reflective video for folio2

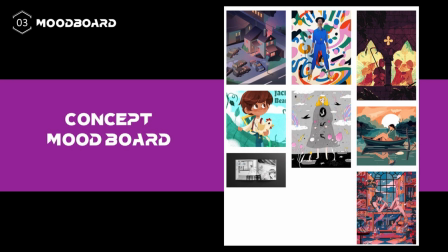(4:03)
In terms of concept setting, I hope that my painting style will be a solid color block, simple style, and the characters' faces round and cute.
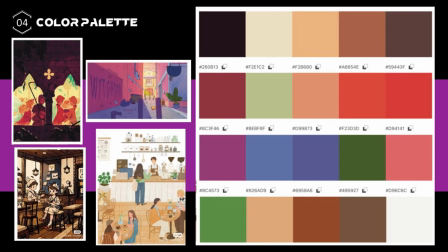(4:16)
So my color palette is also the colors are extracted based on the mood board. Most warm colors with some cool colors, and tend to match the color of traditional fairy tales character illustration.
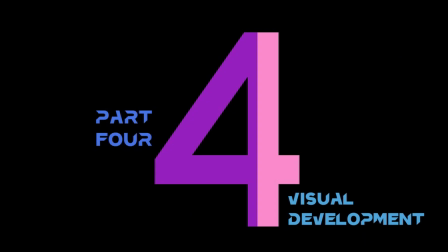(4:34)
After data collection and visual
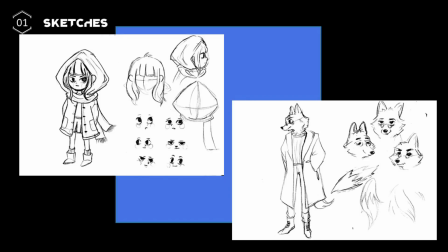(4:38)
foreshadowing, I first draw a draft and finally decide on 3 final images.
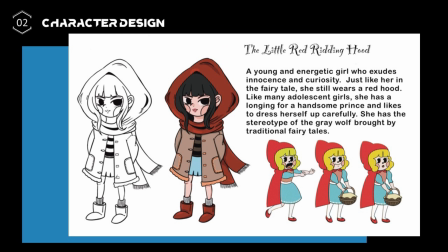(4:45)
The Little Red Riding Hood is a young and energetic girl who exudes in innocence and curiosity. Just like her in fairy tale, she still wears a red hood, like many adolescent growth,
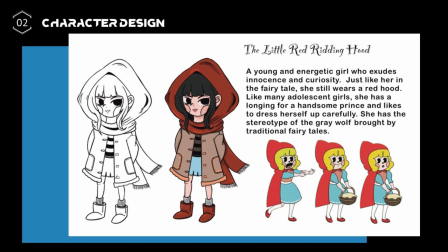(5:02)
she has a longing for a handsome prince and like to dress herself up and carefully. She has the stereotype of gray wolf brought by traditional fairy tales.
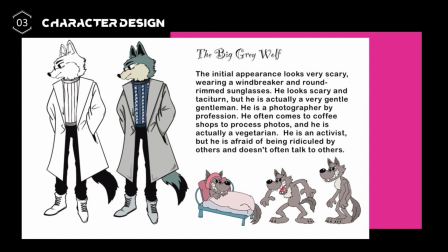(5:18)
The big gray wolf is the intentional appearance look like very scary. Wear windbreakers and round-rimmed sunglasses.
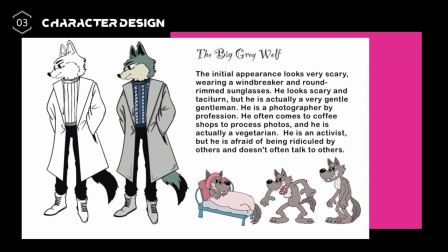(5:31)
He looks so scared and taciturn, but he is actually a very gentleman. He is a photographer by profession. He often comes to coffee shop to
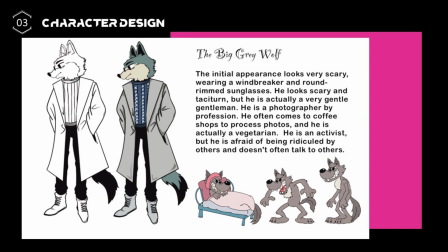(5:49)
produce photos, and he is actually a vegetarian. He is an activist, but he is afraid of being ridiculed by others and doesn't often talk to the others.
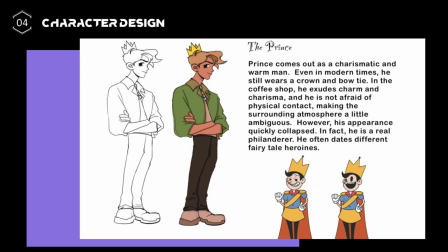(6:07)
The princess come out as a charismatic and warm man. Even in modern times, he still wears a crown and a bow tie.
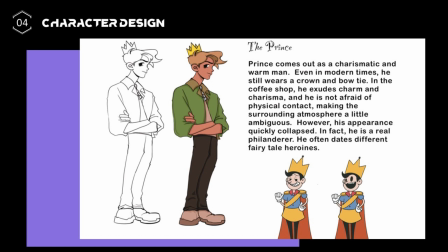(6:19)
In the coffee shop, he exudes a charm and charisma, and he is not afraid of physical contact, making the surrounding astronomy a little ambitious.
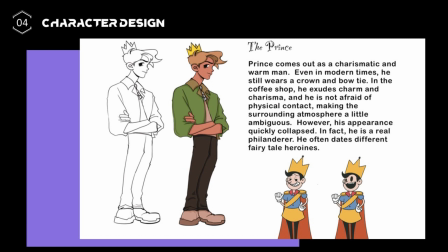(6:35)
However, his appearance quickly collapsed. In fact, he is a real philosopher. He often dates different fairy tales heroines. Then I drew the storyboard, and through a date,
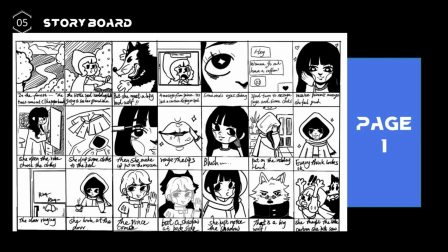(6:52)
let Little Red Riding Hood understand that handsome prince does not have to be really brave,
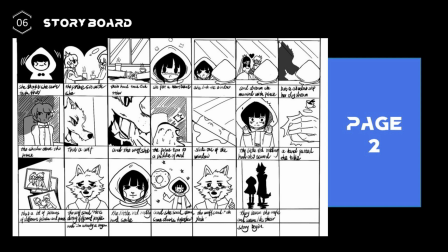(7:00)
and the big bad wolf does not have to be stupid and evil, villain in memory.
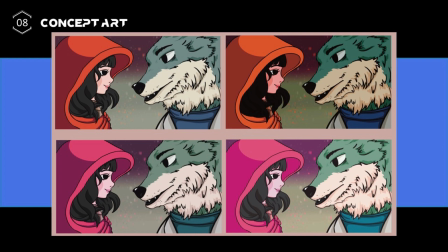(7:08)
In the animation drawing part, I first draw the concept screen and try different color shades.
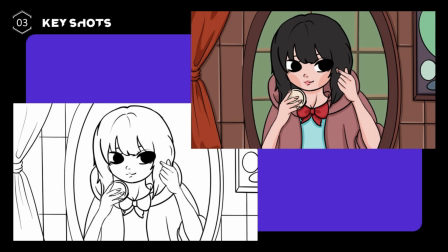(7:16)
Here are some key frames for you.
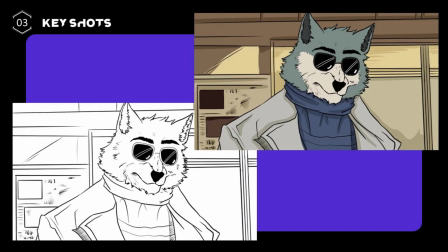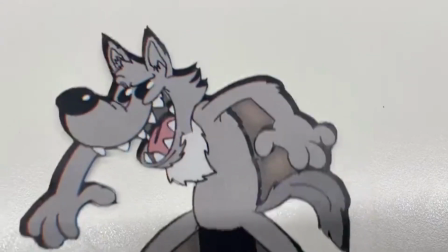(7:28)
In the small parts of paper puppet,
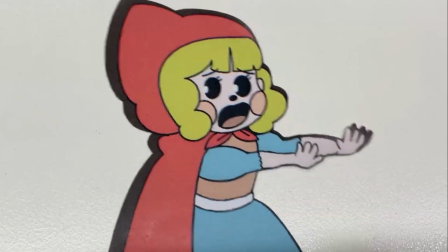(7:31)
I use paper puppet cutting to perform in the actual scenes, which is different from the
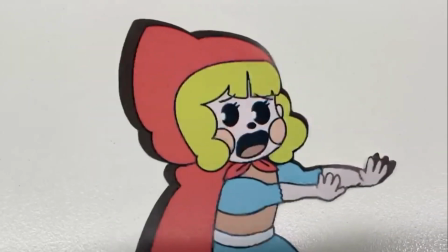(7:41)
two-dimensional drawing, and also
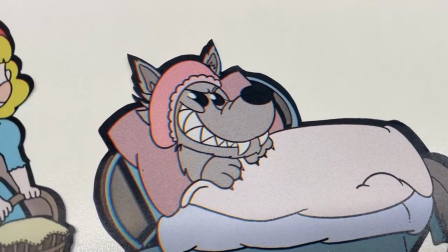(7:45)
distinguish the reality of Little Red Riding Hood and the small theater in her brain.
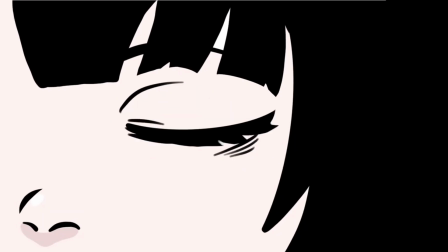(7:51)
In the frame-by-frame animation part, as simple as blinking an eye,
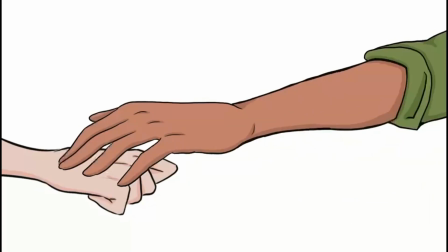(7:58)
I also use at least 7 frames to represent a small animation change.